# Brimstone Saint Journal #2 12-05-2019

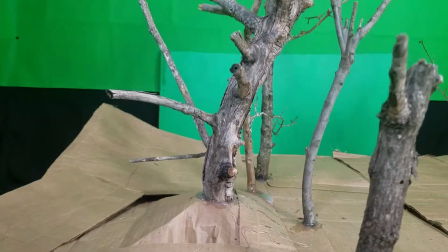So that's this, which you can see is on a little hill I made with cardboard.
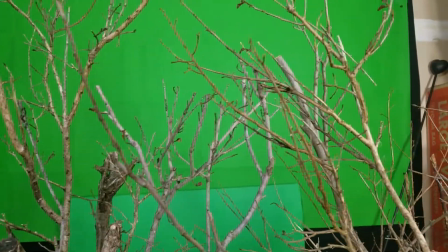And man, this looks cool. When you see this stuff against the green screen, you can't just do this with photographs.
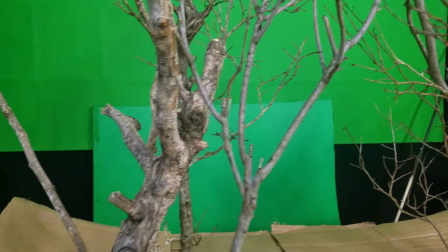You got to video it so you can get that parallax. But again, that fig wood is just fantastic.
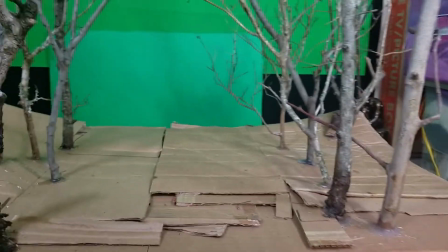You see I've got these other stumps. And I'll have kind of, here's another branch.
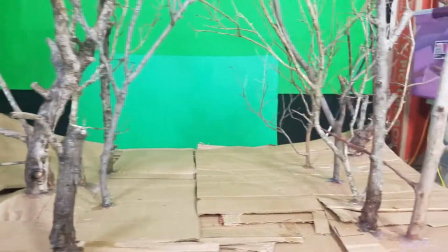I'm trying to do it, forced perspective. I'm trying to put the thickest stuff in front, the thinner stuff in the middle ground, and the thinnest stuff in the back.
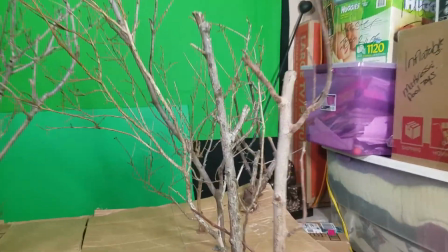So it creates that illusion. And I had, here it is. So I also have stuff laying down.
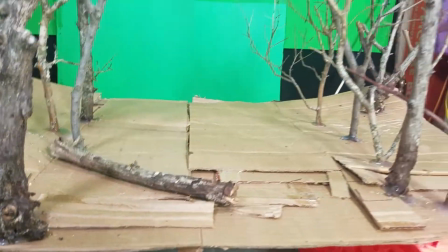So it's like fallen logs in there as well.
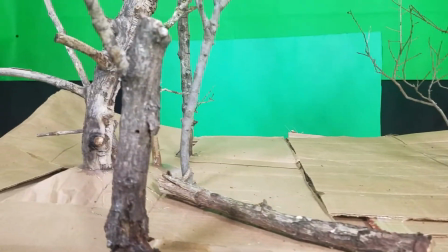But I'm not going to glue that stuff down. until I've gotten some tissue paper and flour and glue and paper mache
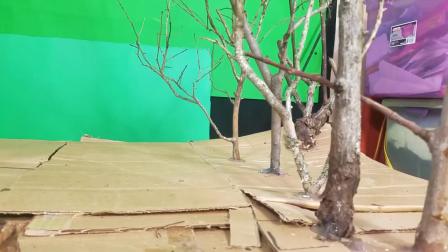over this cardboard and created a sense that there's actually a ground going on.
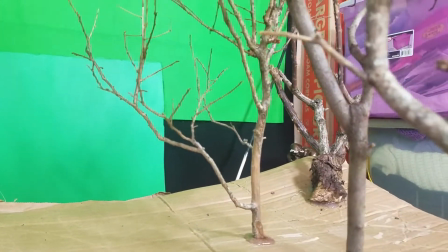Isn't this cool? Or am I the only one that thinks this cool? This is cool. I don't know.
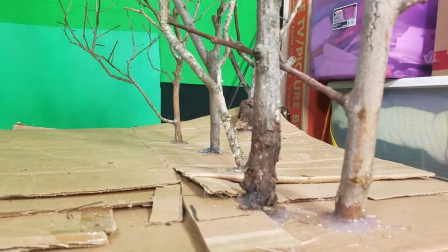I like geek out over this stuff, but just creating that sense of like you're traveling through a forest.
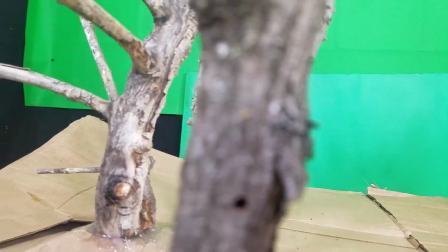These branches really do the trick, and just seeing them on camera,
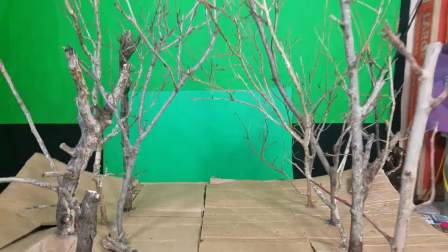gives you a real sense of that. So you see I've got the green screen up already.
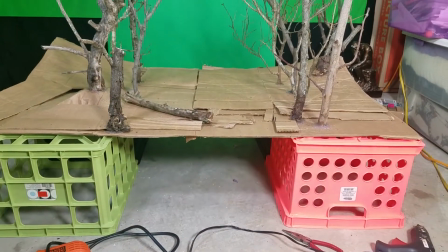I'm going to have to move this down a little bit because, as you can see, this is a little lower to the ground than I wanted.
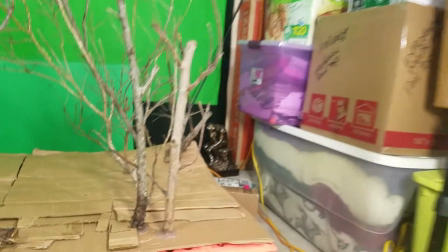But I pretty much got all the lighting set up. Ooh, that's bright. What else do I have going on at the moment?
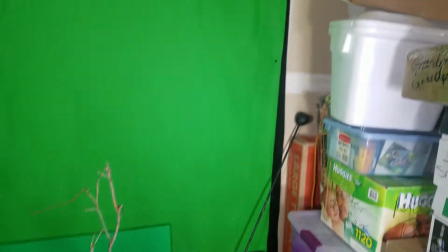There's stuff set up for other shoots, like this stuff for slime shoots,
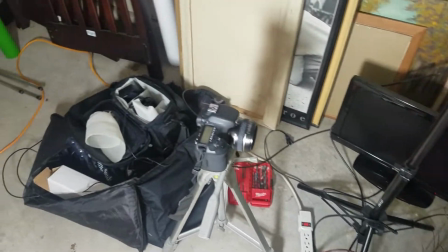and I just got my 7D out for the BTS at the moment.
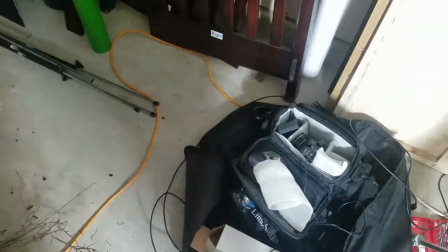I'm not going to use the Blackmagic for that, but I will use the Blackmagic Pocket Cinema camera for
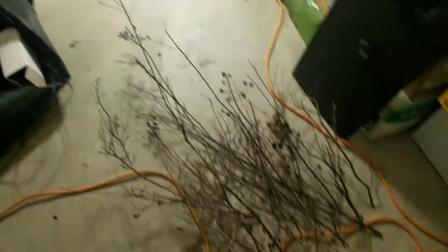shooting the actual footage. So here's more branches. Again, I've been sorting through them.
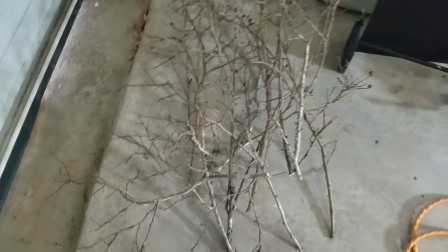The thinnest ones are over here for the other stuff. You can see this bit of cardboard here.
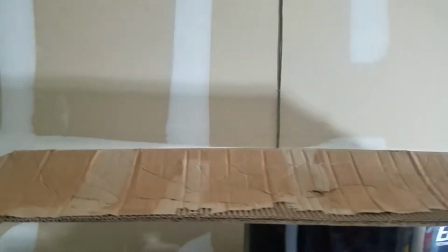So what this is, and I think I talked about this a little yesterday, but I'll say it again just in case.
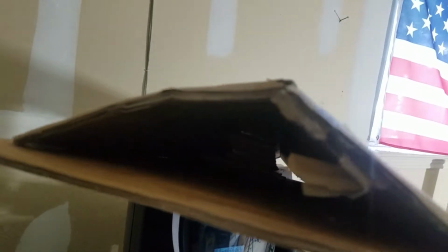So I just built this little hill so I can do a row of trees.
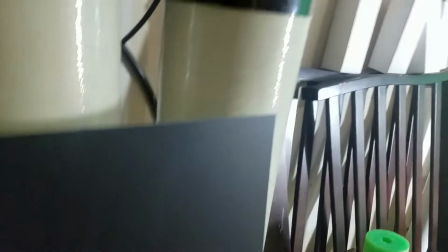So, if you can visualize, like,
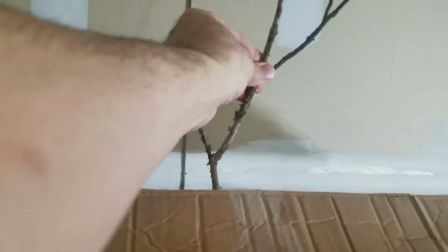up top, some down here, some in the back, kind of just a row of trees.
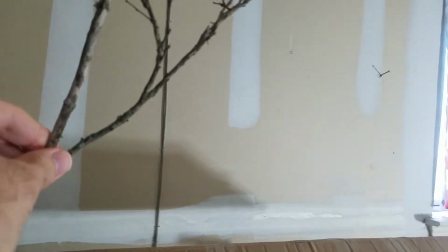And the idea is that I can shoot it kind of from the side, like this way,
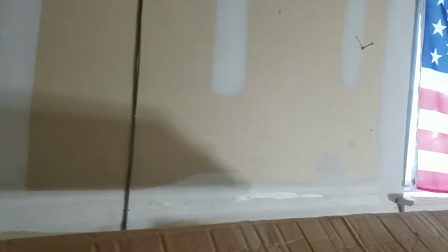and move the camera down with, that behind it.
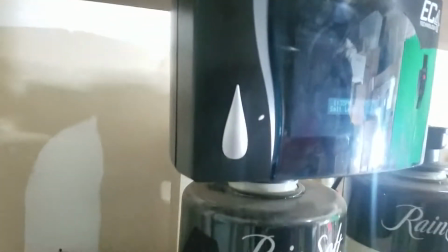You can rearrange, you just make 3 or 4 of these, you can rearrange them in different ways so it looks like different parts of the forest.
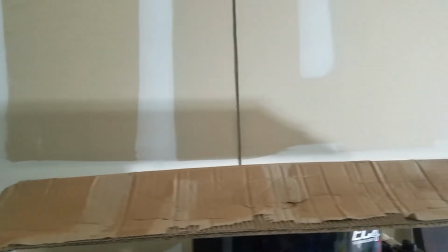Shoot them from different angles, nobody will notice. So this is here, and then let's go through the garage.
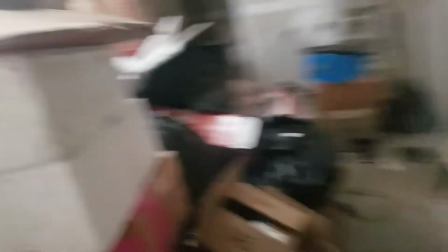We moved and we never unpacked everything.
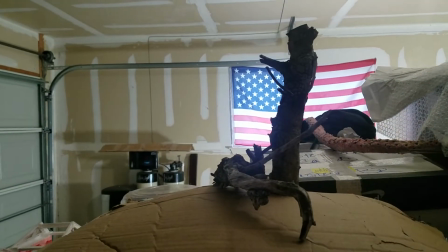And of course here is what I worked on yesterday.
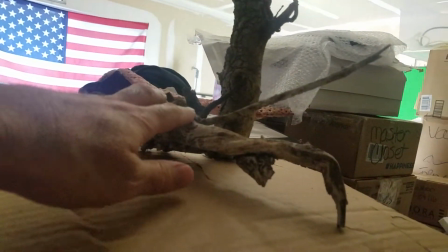I have to paper mache this over before I add this, but I think this looks really cool next to this.
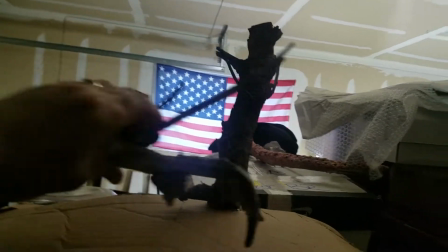Alone, it's all right. You add this to it, gives it a dynamic.
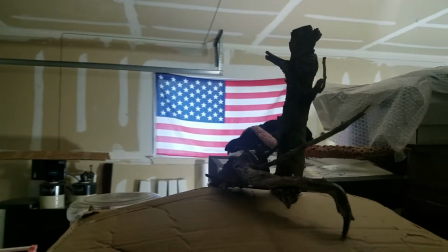So you can see there's a tentacle behind there because still shooting tentacles. And then what was the other thing?
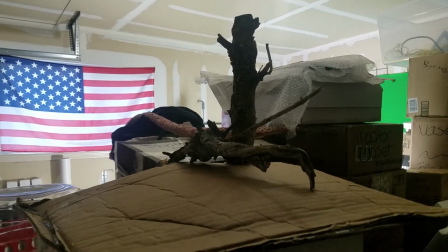I had one more thing, didn't I? Oh yeah, the that other cardboard piece.
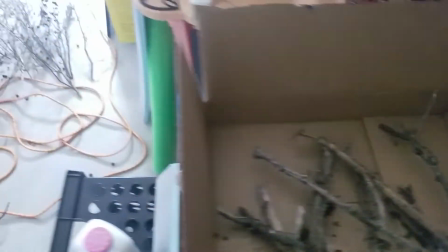Where is that? That's that box of wood there. And let's see.
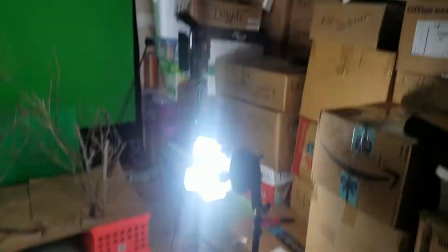What did I do with that other one? Oh, there it is up there. So this will be the last.
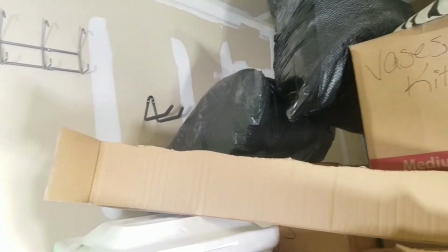This will be the row of the smallest trees. And you see, this isn't even a hill. I'm just going to stick it on back there.
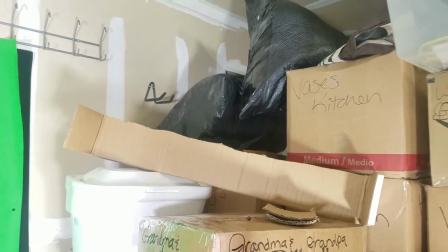It'll pretty much just be a silhouette. So that's pretty much what's going on for day 2.
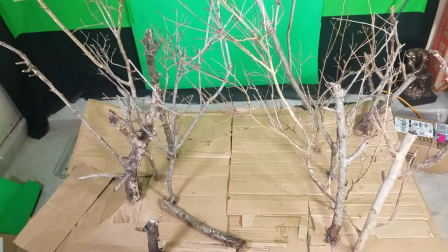I am just at this point vamping to hit the 10-minute mark. So, we'll just leave it running.
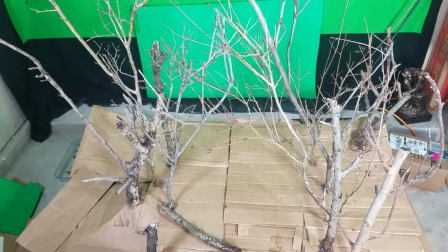You can go get a snack or something like that. I just want to hit the 10-minute mark for the Facebook algorithm.